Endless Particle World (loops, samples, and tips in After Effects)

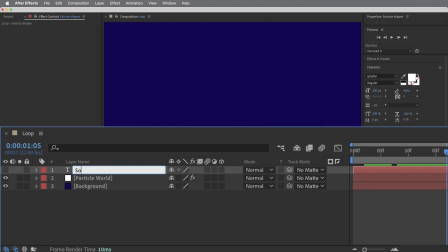(4:13)
Let's rename this and call it Source Shapes.
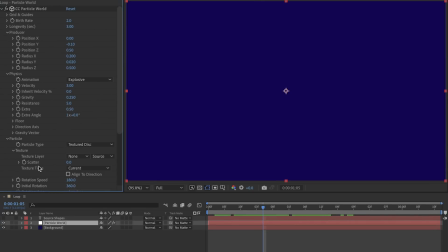(4:17)
And then in the Particle World effect texture layer dropdown, I'll point this to the Source Shapes layer. And it looks like that's working, but it's giving us some really tiny shapes. Let's bring the birth and death size both to 2.
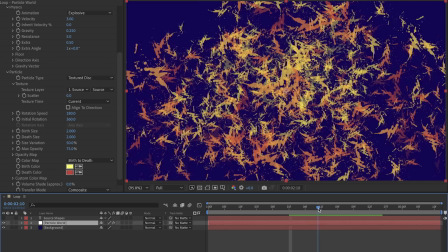(4:30)
All right, so that's sort of what we want. But what we're seeing right now is that each of these particles is playing back the current time of the Source Shapes layer.
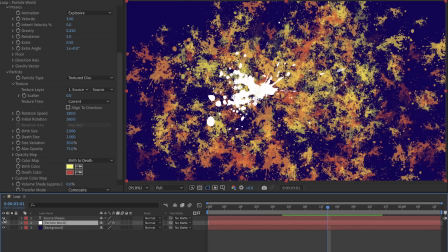(4:38)
If I turn this layer on, you can see the particles are just matching it on every frame. But what we could do is change the texture time over to birth.
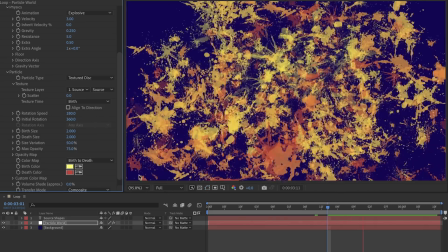(4:45)
And this way, whenever each particle is born,
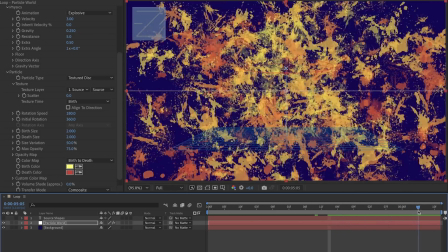(4:48)
it's just going to be assigned whatever shape the source layer happens to be at that moment in time, and then it will just keep that shape,
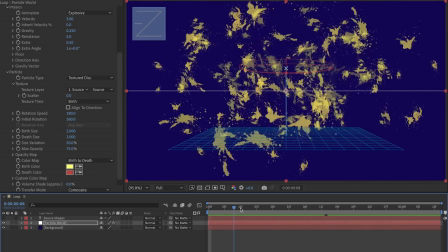(4:55)
meaning on each frame we get different types of particles being born.
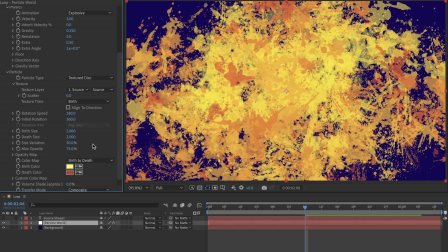(4:59)
All right, maybe we'll take the birth size up to 5, so they're kind of large at the beginning and then get smaller as they go. And then we can get into the color and opacity down here. If I drop down this opacity map setting, what this means is that over the lifespan of each particle, they're gonna fade in and then fade out.
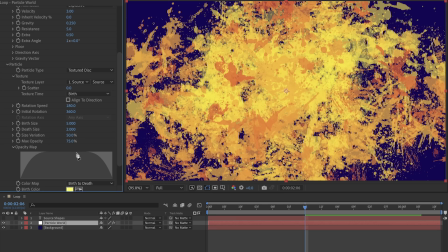(5:14)
Sometimes that works pretty well. In this case, I think we can just skip that altogether and draw a line right over the top.
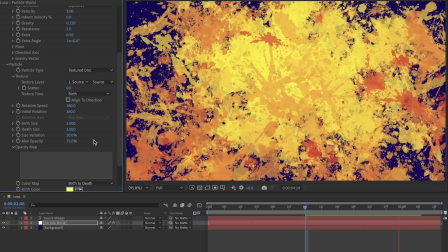(5:20)
I think it's okay if these particles kind of pop into existence instead of fading in and out. Now let's do something a little more interesting with the color.
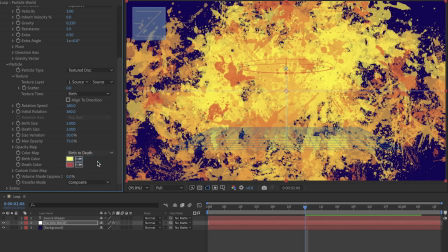(5:27)
I'm gonna switch the color map over to custom color.
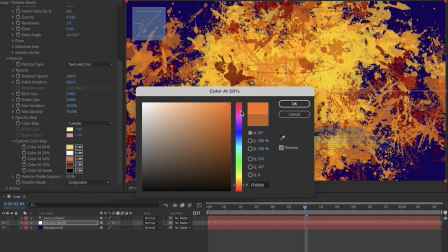(5:29)
And my plan here is just to go absolutely haywire with the color and create some really dramatic changes in color over the lifespan of these particles. So from yellow to white, to red, to blue, back to white.
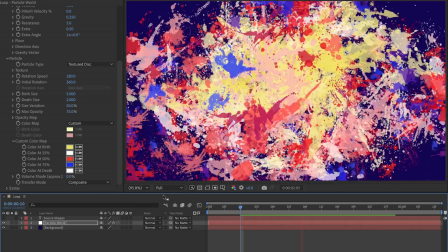(5:42)
And my thinking here is that if the particles keep changing colors, it'll never really give your eyeballs time to focus on and follow one specific particle.
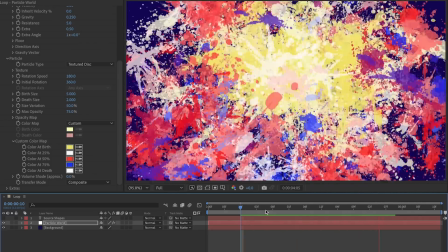(5:50)
And I think that'll help hide the fact that each of them is really just a static shape.
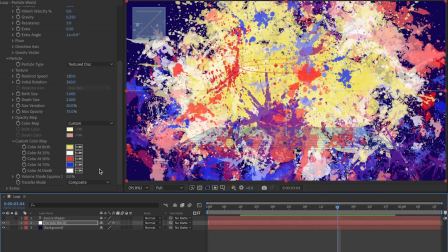(5:54)
All right, then to get even a little bit more color variation in here, I'm gonna turn this volume shading setting all the way up to 100.
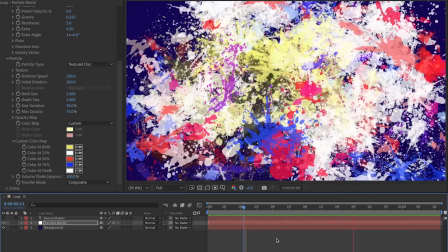(6:01)
I think this is gonna attempt to shade all the particles like there's a light source, but in this case, I just like that it adds some lighter and darker values in here.
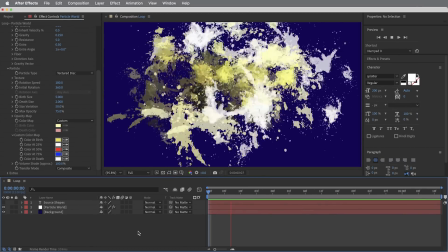(6:09)
Okay, here's what we've got so far. Particles being born, starting at frame zero and kind of shooting outward.
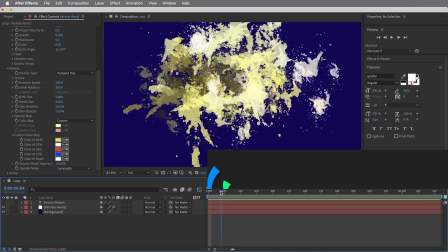(6:15)
A representation of these particles on the timeline would look something like this. Particles being born, they each live for 3 seconds and then fade out.
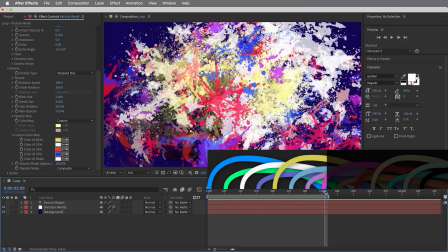(6:22)
Now, if we want a 3-second loop, we can see that obviously the endpoint here does not match the out point at all.
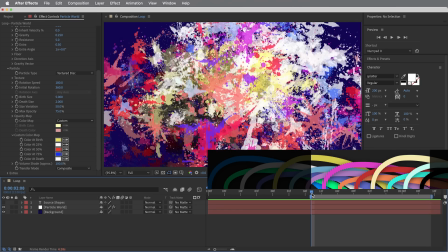(6:28)
Even if I were to move the playback area over here to where we already have particles moving along, this is not going to create a seamless loop either. But we can actually turn this into a seamless loop pretty easily. Now, I do want my playback area to be the first 3 seconds of the timeline.
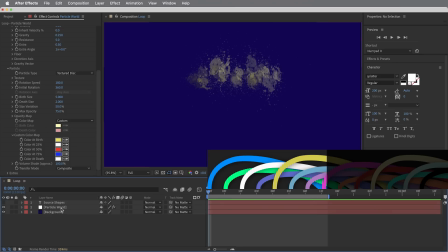(6:42)
And first of all, what I want to do is create a keyframe at the very beginning of the timeline on the birth rate.
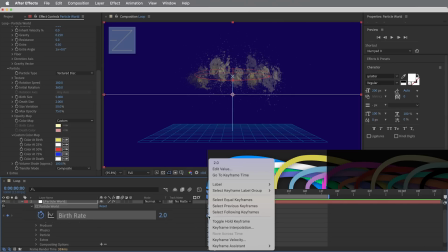(6:47)
So we're going to start with a birth rate of 2, and I'm also going to right click and make this a hold keyframe.
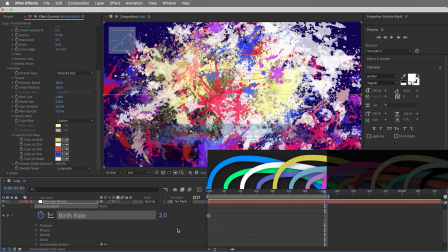(6:52)
Then for a 3-second loop, I'm gonna go right to the 3-second mark and set another keyframe with a value of 0.
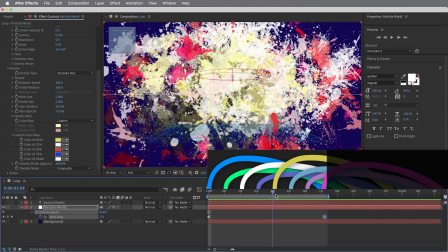(6:58)
So with the hold keyframe, we get particles, particles, particles. They each take 3 seconds to live their brief lives, and then the emitter shuts off here.
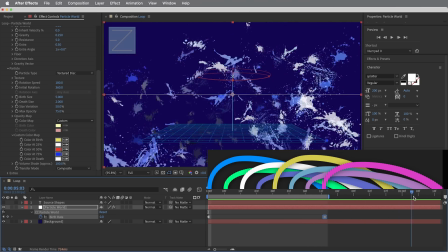(7:07)
But since the particles have a 3-second lifespan, they still trail off for 3 seconds after we turn off the emitter.
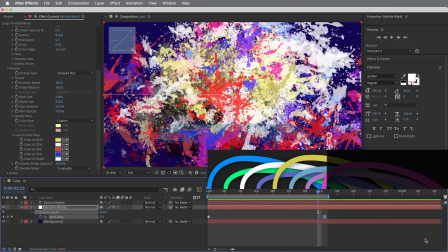(7:12)
And all we need to do to make this a loop is to make a copy of this section and move it over here. And we could do that using just one effect, the echo effect. By default, that just makes a single echo, which is good.
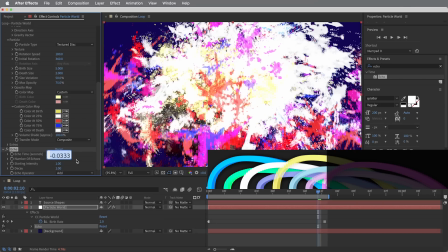(7:24)
All we need to do is set the echo time to be the exact time of our loop, 3 seconds.
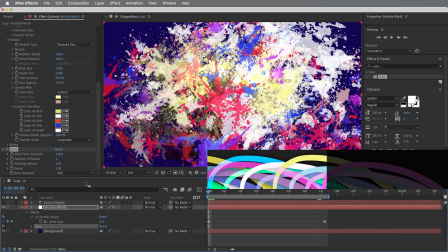(7:29)
Seems like that would be -3, but the way they did this effect, +3 creates like a backward echo.
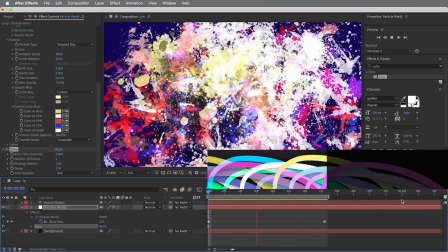(7:35)
Anyways, what that did was take this animation over here and echo it back to the beginning. So we do see these particles fading out as the new ones fade in. By default, the echo effect itself is set to add mode,
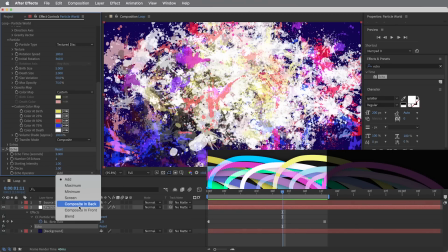(7:47)
but here we want the echo to sit on top of everything, so I'm gonna change this echo operator to composite in back.
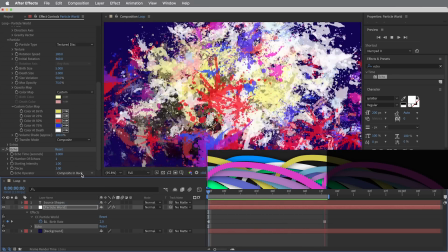(7:54)
Also, kind of strange reverse logic here. This actually means it will composite the original in back and put the echo on top.
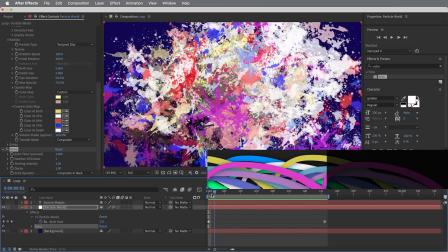(8:01)
Anyways, we end up with this nice seamless crossover that actually happens right at the beginning of the timeline.
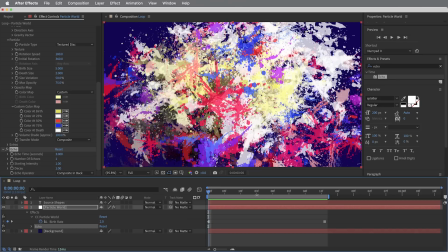(8:06)
So a 3-second loop, although you'll notice that frame 0 and the frame at 3 seconds are the exact same frame, which is good, but it also means we need the playback to end one frame before that 3-second mark, so we don't get the same frame playing twice.